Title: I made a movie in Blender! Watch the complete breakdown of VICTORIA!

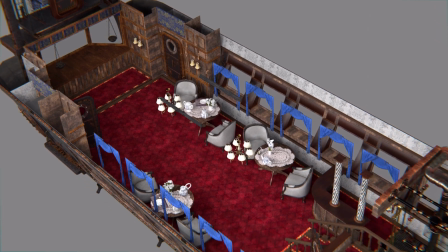[4:10]
It has a launch area on the lower deck where the passengers hang out and have tea,
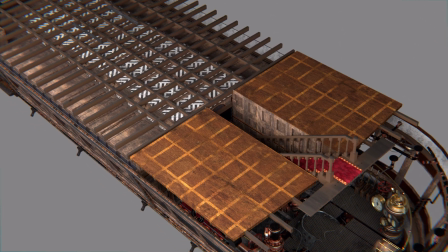[4:15]
and when you go upstairs, there are the cabins where you can sit in a private cabin on a longer journey.
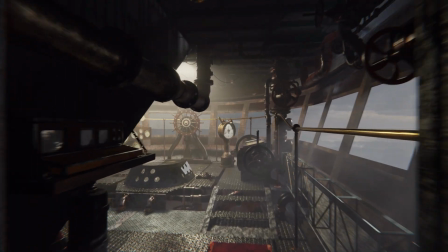[4:26]
The cockpit was more inspired by a pirate ship or even a spaceship with a little area to stand on and be able to turn and see to the side as well.
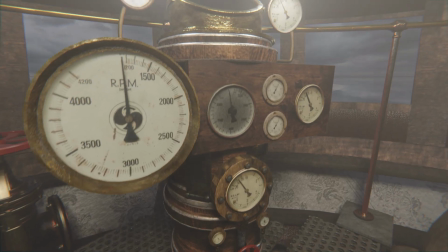[4:35]
Since I found that real airship cockpits did not look very impressive.
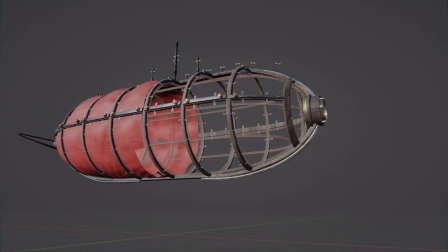[4:41]
A steel frame holds the balloon inside. The cabin is attached to the bottom part.
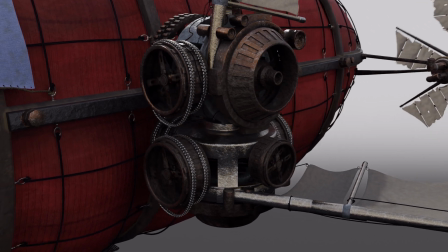[4:49]
Multiple engines are attached to the side of the adjustable wings, and two propellers on the back side drive the airship forwards.
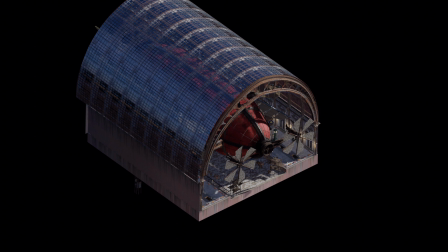[4:57]
To fit inside the hangar, The wings need to be adjusted backwards and would extend again with enough space outside.
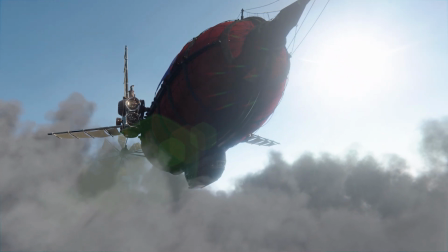[5:06]
Would this ship work like this in reality? Probably not, but it was a lot of fun imagining these little details.
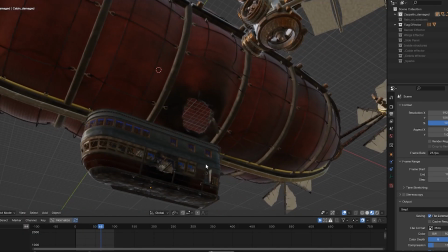[5:15]
Later in the story, a bomb blows a hole in the hull and damages the balloon.
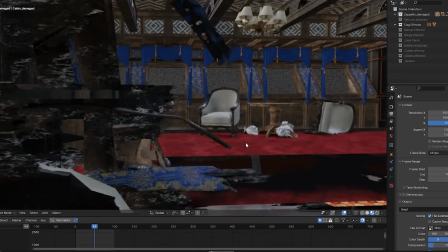[5:21]
I adjusted the cloth sim and the balloon and used vertex paint to paint a burnt shader onto the wood.
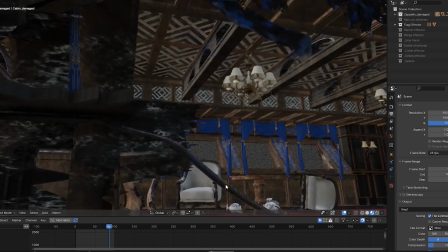[5:28]
A front wind creates the impression of the curtains being influenced by the outside winds.
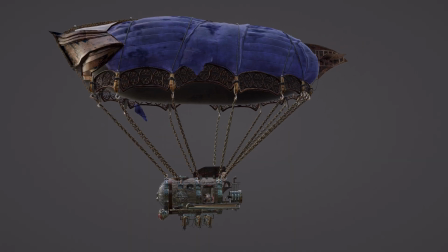[5:35]
And then there was the other airship, the one from the pirates, and I'm also very happy how this one turned out.
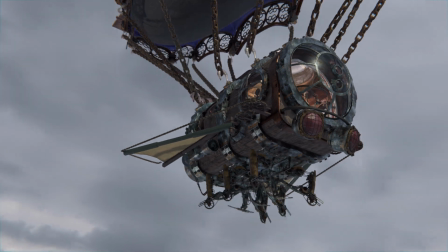[5:43]
The exterior is inspired by some kind of insect or bug, and it tucks its legs in at takeoff.
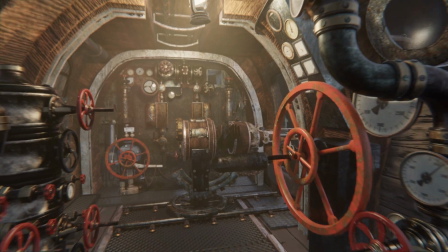[5:55]
Also, it should have some kind of harpoon cannon that the pirates will use to board our ships.
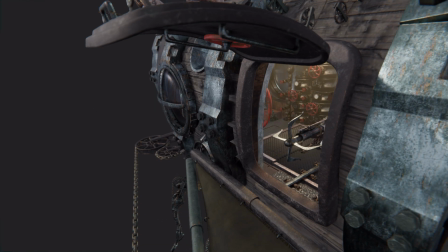[6:01]
It could be extended through a hatch.
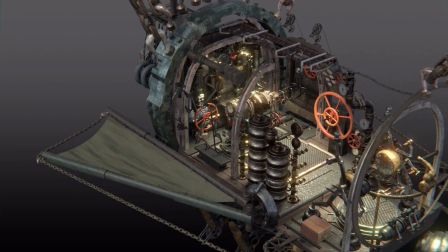[6:07]
The cockpit got its inspiration more from a submarine, and I wanted it to be narrow and full of instruments.
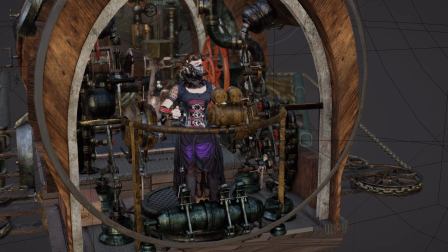[6:14]
The pilot should not have a steering wheel like in the Hero airship, but use these levers mounted on the ceiling.
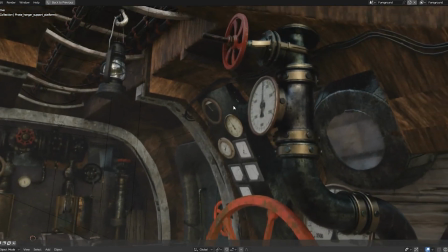[6:25]
I placed a hatch on the top part of the cockpit to let light in from above,
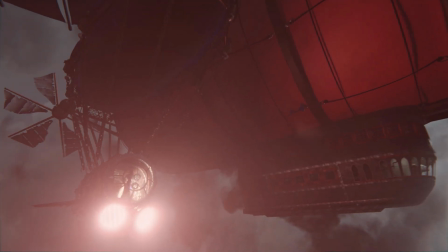[6:30]
but also to have light from the inside light up the bottom part of the balloon in the darker shots of the thunderstorm.
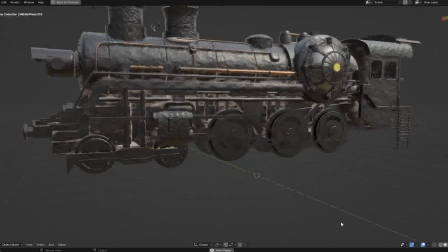[6:38]
There were some other vehicles as well, but only briefly be seen, like the steam train or the hot air balloon.
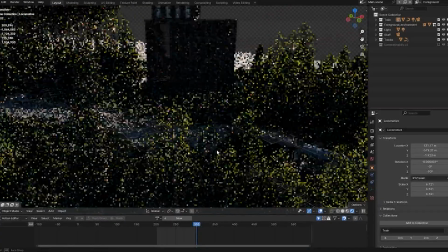[6:46]
Since they don't play a big role, I did not go into too much detail on them.
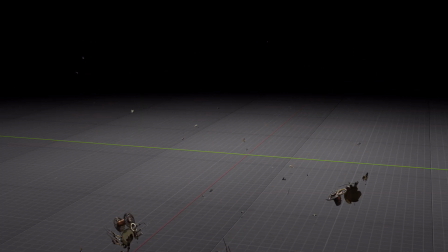[6:51]
One last thing are the mechanical spiders that we first see spying in the headquarters.
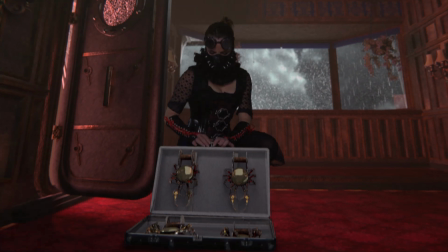[6:58]
There was a basic version that the pirate carried around in her suitcase,
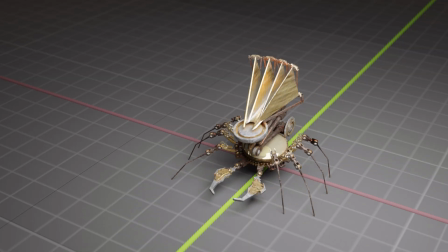[7:03]
and there was a more advanced version with a foldable radar dish on the top.
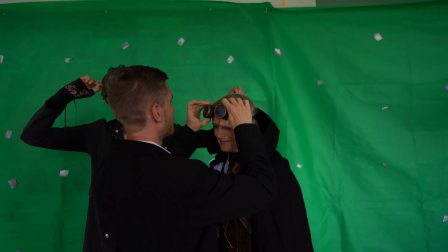[7:14]
Since this was basically a zero-budget project, the actors were all friends of mine and also myself,
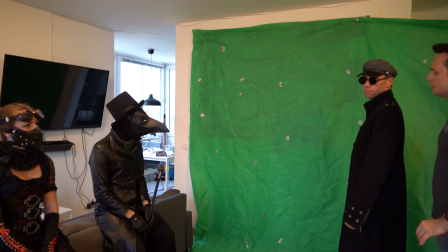[7:21]
and it was a lot of fun to see my friends dress up as characters I had imagined.
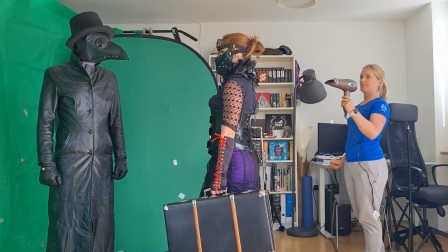[7:27]
One of the biggest problems was, where should we shoot all these scenes?
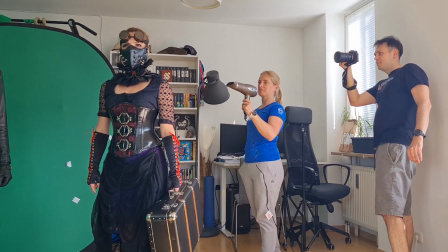[7:32]
I knew that there were no suitable places or buildings around me, if anywhere.
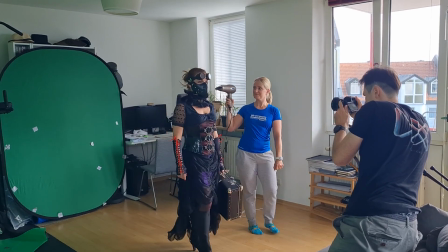[7:38]
So the solution for my vision to come true was going indoors and setting up the green screen,
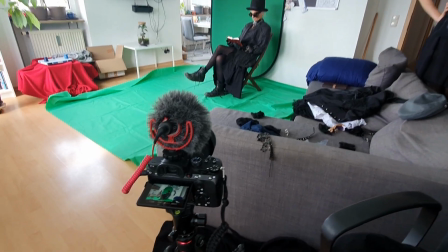[7:44]
setting up some lights and using a hairdryer to create wind, and this is how we went through shot by shot.
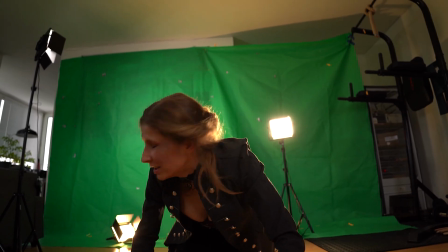[7:52]
With my limited gear,
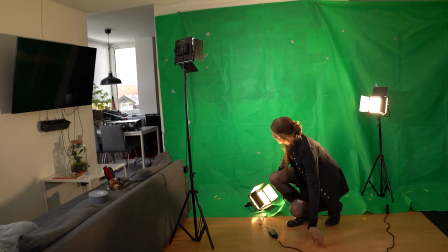[7:53]
I at least tried to create a light that would roughly match the light that was later on to be seen in the digital world as well.
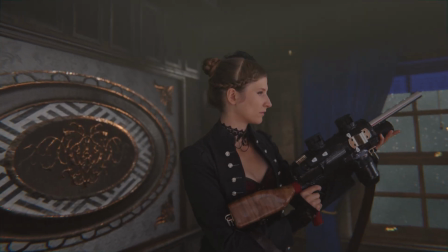[8:02]
Some assets needed to be built for real, since the actors had to interact with them.
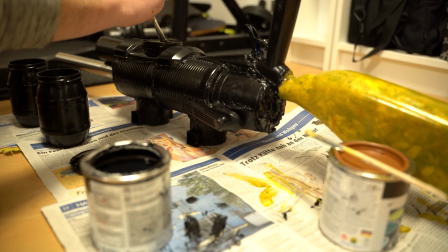[8:09]
First, the weapon that Victoria is using to destroy the mechanical spiders.